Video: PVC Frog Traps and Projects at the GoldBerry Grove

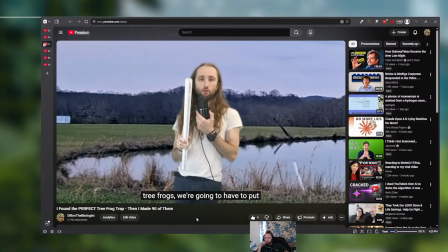41:10 However, if we really want to capture tree frogs, we're gonna have to put our pipes up in the trees.
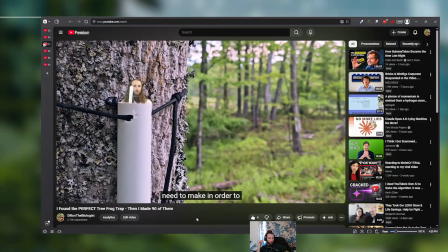41:15 There are a few more modifications we need to make in order to hang these up on the trees.
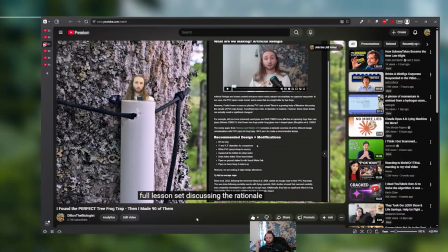41:21 Now, lab members have already received a full lesson set discussing the rationale behind our design choices,
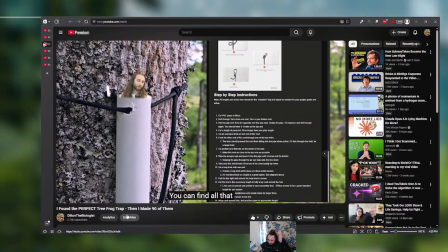41:27 as well as a full step-by-step assembly and instruction guide. You can find all that information down in the link below. But with that ad break out of the way, let's cut to an ad.
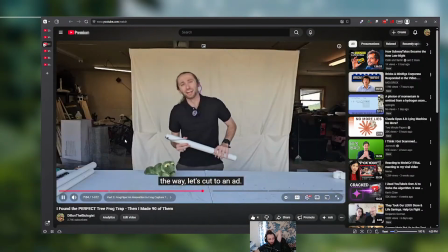41:35 Hi.
Yeah, so let's quickly break that one down, because this is when I started to feel like I got the style I wanted down.
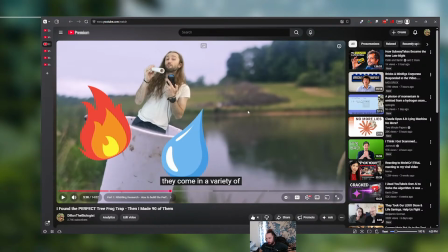41:46 So this type of scene was stuff that I had planned pretty heavily, right? I wanted to be coming out of the pipes, and I wanted that to be the kind of narrative link. So this is going back to that style of taking footage while in the field and then green screening myself over it in the future.
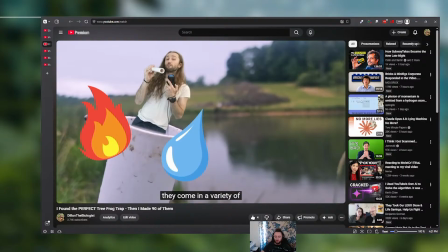42:01 The pipes are just like really easy to do that with, because one, you can be inside the pipe or on top of the pipes, but also they have really nice clean edges, which makes them really easy to do stuff with.
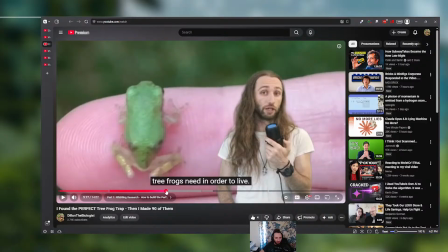42:13 Now, there was a few shots. So like this, let me see, this shot, I love this.
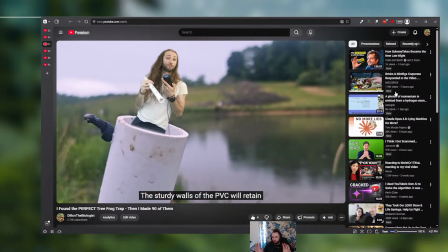42:21 Like this felt like the right feel of what I wanted for this type of scene. Like everything kind of fit together. It all looks like one cohesive piece, and it kind of feels a little bit like a found footage,
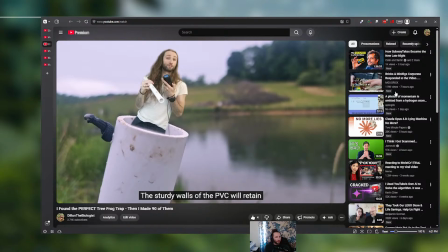42:41 educational public access show from the 80s. And I think also the music in this scene is really making me feel like it. And then also, I don't know why, but particularly another one of these scenes really made me feel like that.
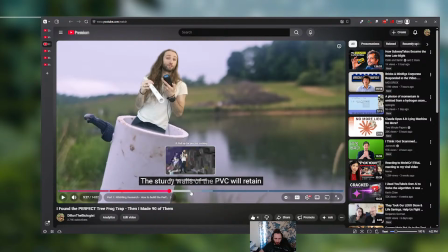42:57 Every time I saw it, I was like, wait, this is what I want to capture. And it might, it's this scene right here.
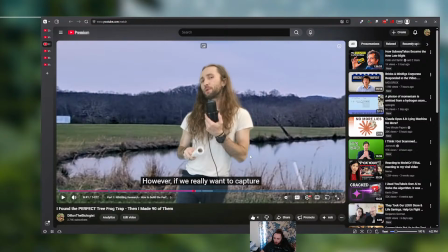43:03 For some reason, I've always liked this scene. Every time I saw it, I was like, this all looks really good.
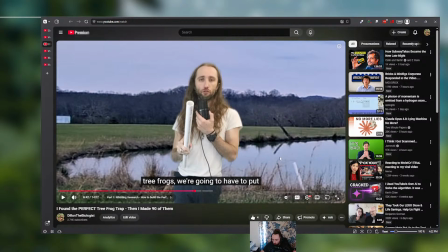43:10 I think what it might genuinely just be is that I'm zoomed in on the footage in the background, and my camera, it only records in 720p when it's plugged in, which is really stupid.
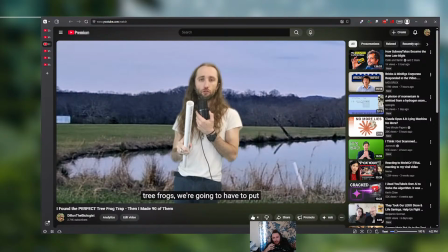43:23 It's a big DSLR. It can do 1080. But yeah, so it records in 720, but I think like they match together. Like the lighting looks similar, everything looks really similar, so I blend in really well. But I also like that look, and it gives me a lot more, I think it gives me a lot more creative freedom, personally.
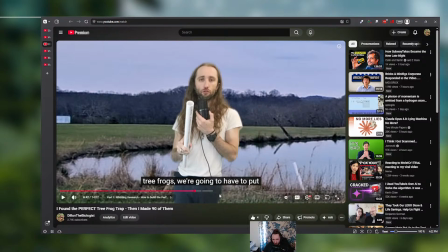43:44 Because I'm not always going to have great footage, and a lot of stuff I record is on my phone. So this is like actual phone footage. But if I'm intentionally low resolution, that's just smarts. So yeah, I would want to,
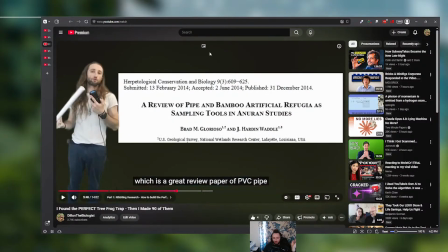44:03 so this is something I always struggled with, and it's like talking about scientific stuff in videos. The truth is, a lot of creators clown on it, and they say it's like, this is nerd stuff, we're not going to get into it. And I agree, unfortunately.
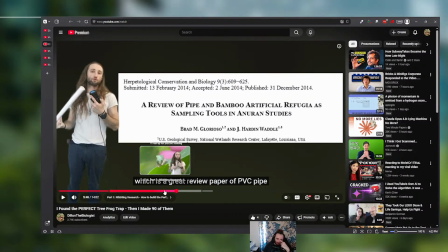44:20 So this is maybe a good time to talk about my intentional splitting that I've been doing with content. And I am letting the papers discussions kind of exist in the lab. That is where my like educational platform thing, the Learn Adventurously Bio Club. And it's just because like,
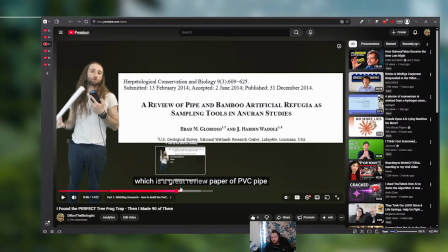44:39 the people who want an hour-long breakdown of a paper are just not watching this video, or they're not clicking on this video to do that, right? So I would rather say, hey, here's the video. If you want us to know more, go to the lab. And that's kind of what I was doing with that ad read here.
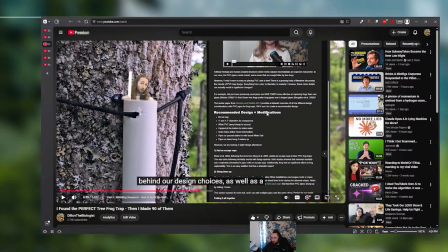44:58 Like in this paper, we do break down this review paper in depth, and we talk about it for 25 minutes. And that's something that a very, very small subset of people actually want, especially in a video like this one that is more entertainment focused.
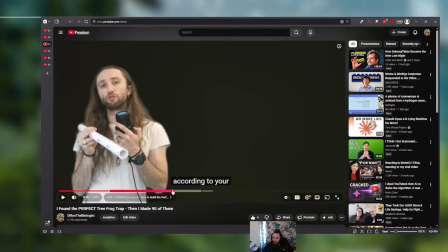45:17 It's meant to be bite-sized.